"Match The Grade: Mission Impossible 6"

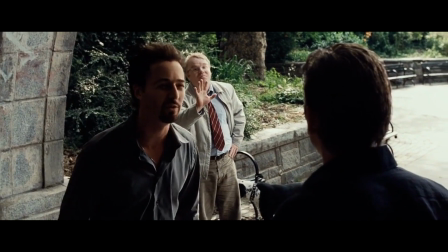(0:03)
it happens a lot that when I see movies, I wonder about how did they do their color grading.
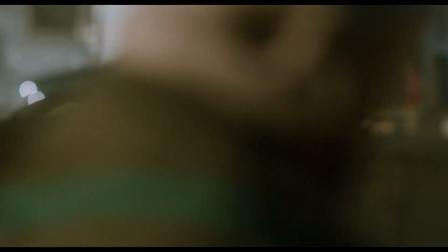(0:08)
It looks good, it feels cinematic, and I want to be able to do the same thing without using presets or buying plugins.
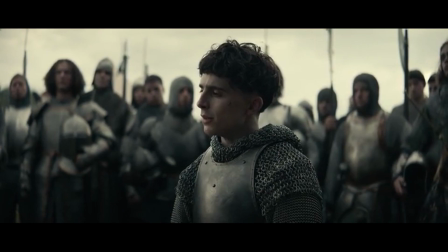(0:15)
So in this series, I want to see how easy or difficult it is to match some of my own footage or footage I found on websites with some of my favorite movies.
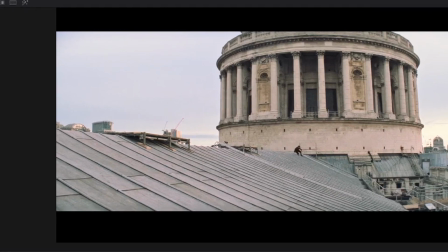(0:25)
So we got these two shots from Mission Impossible 6, where Tom Cruise slides down a roof.
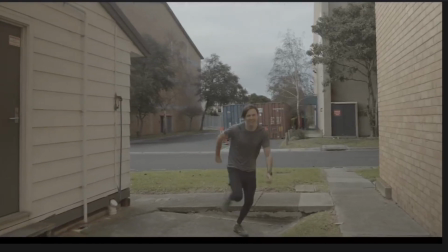(0:31)
And then I got a shot from the Blackmagic website where a guy runs down an alley.
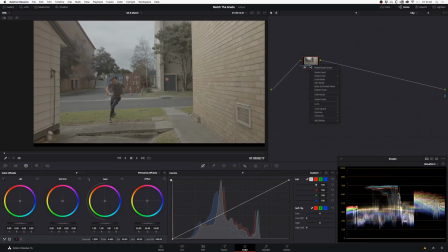(0:37)
This is still a log, so I'm just gonna apply a LUT here, standard Blackmagic LUT,
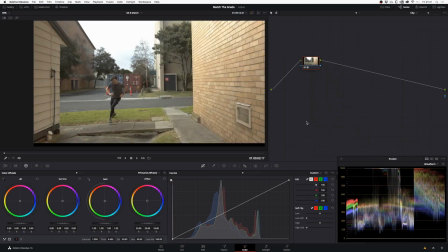(0:42)
just to see what it would be when it's like video colors.
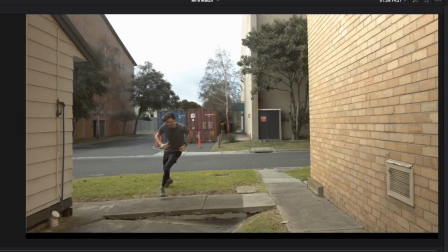(0:48)
As we can see right now, it's not a very good match with the Mission Impossible footage, so let's change that.
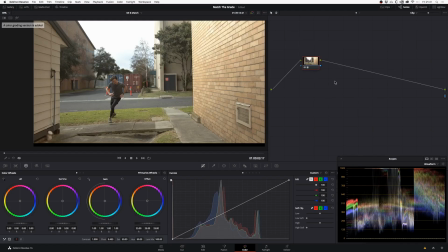(0:55)
I'm not gonna use this LUT and just start from the log clip,
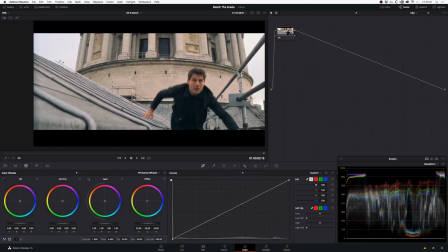(0:59)
so I'm gonna make a new version. Add a note, and then you can check out the shot we want to match.
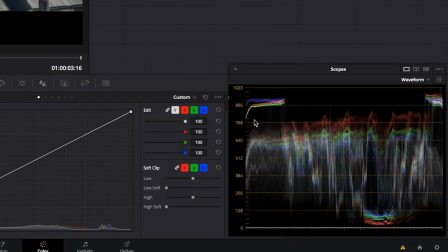(1:06)
If we go to the waveform, we see that the dark parts go to almost 0, high parts are about 95%, and if we switch to parade,
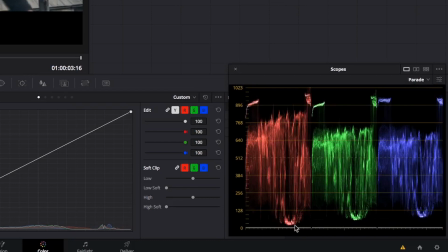(1:17)
we see that the red channel is actually very low, which explains why there's this shiny feel in the image, mostly the roof.
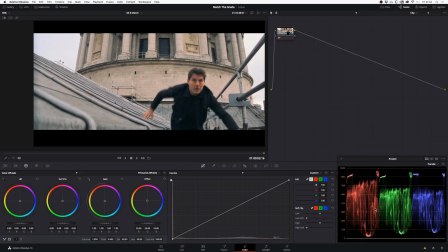(1:26)
And then on top we see that the green has been pulled down, so we get kind of this pink feeling in the bricks and the sky. Also in the mid, kind of the same thing.
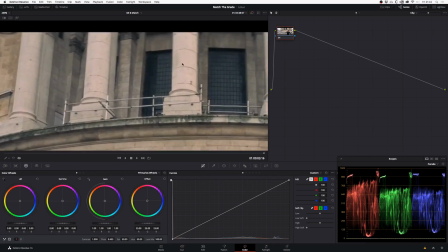(1:40)
Plus we also see that in the corners this vignette with a bit of softness or like blurriness to make us concentrate on the center of the image.
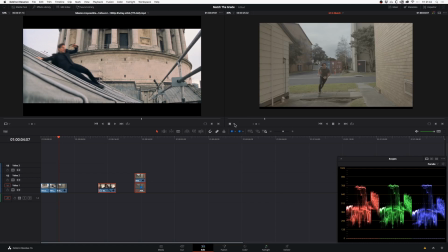(1:51)
I'm gonna start with cropping to give our shots a little bit of a more cinematic feeling.
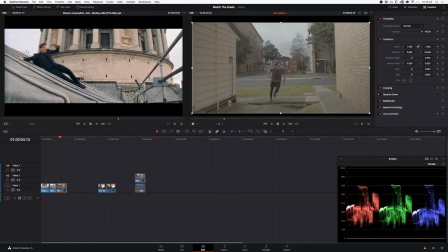(1:57)
It's definitely going to help us to sell them the match.
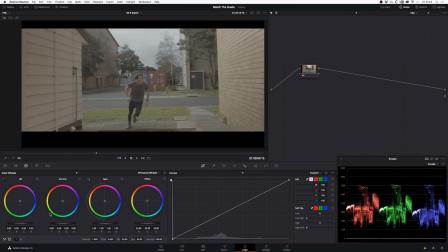(2:05)
And now the grades. So we're still in log, so we have to start by adding some contrast. I'm gonna lower the shadows, up the high tones,
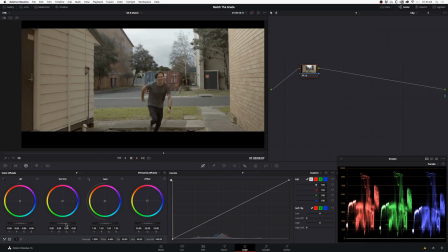(2:21)
also a little bit of mids. And then add a new note
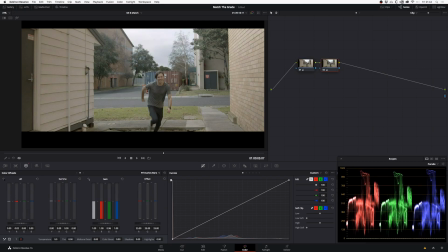(2:34)
and pull down those reds so we get that shiny feeling, and pull down the green so we get that pink feeling we also saw in Mission Impossible. Now I'm going to add some extra contrast again in the first note so the image doesn't look that shallow anymore.
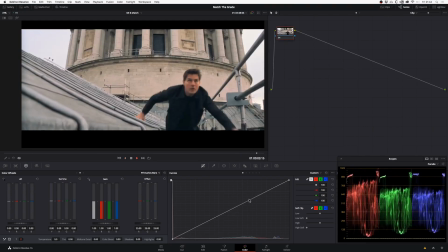(2:53)
Okay, that's not a bad start. We're going in the right direction.
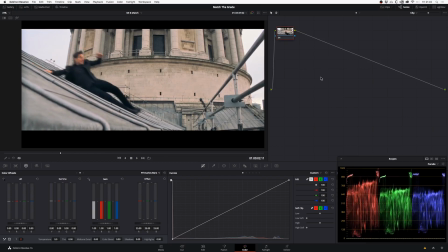(3:00)
If you take a look again at the Mission Impossible shot, we see it's basically two main colors.
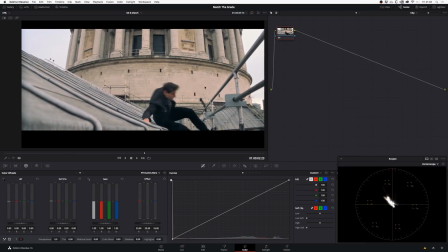(3:05)
If you go to vector scope,
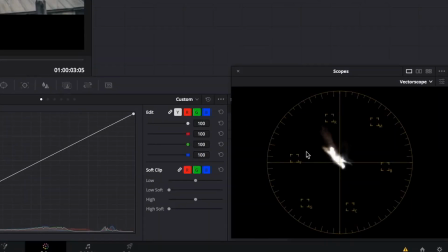(3:07)
we have this yellowish red, basically pink, and on the other side, so the opposite color, we have this cyanide blue.
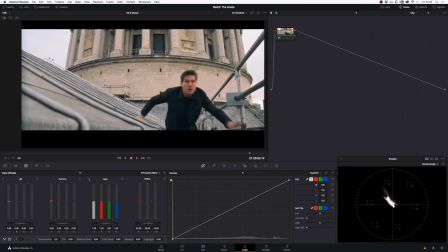(3:15)
While in our Blackmagic shots, we have a bit more colors.
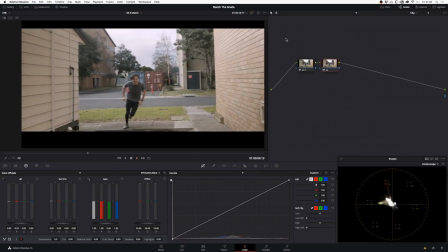(3:19)
We have the grass, we have the container, we have the orange poles in the back. We're not really going to eliminate all those colors, but we're going to try to like pull them towards the same direction as the rest of the colors in the image.
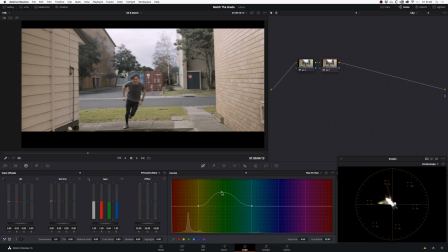(3:39)
So we're going to try to make the green of the green grass a bit more yellowish, and then later on, probably at the end of the grade, we're going to try to make the pole a bit less orange and also pull that blue down in the back.
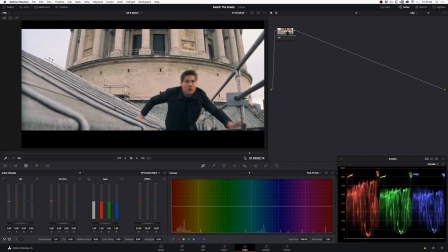(3:59)
Going back to Mission Impossible, we see that the skin tones are pretty saturated. They really pop.
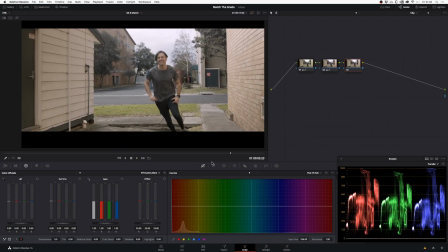(4:05)
So we're going to try to do the same thing in our shot.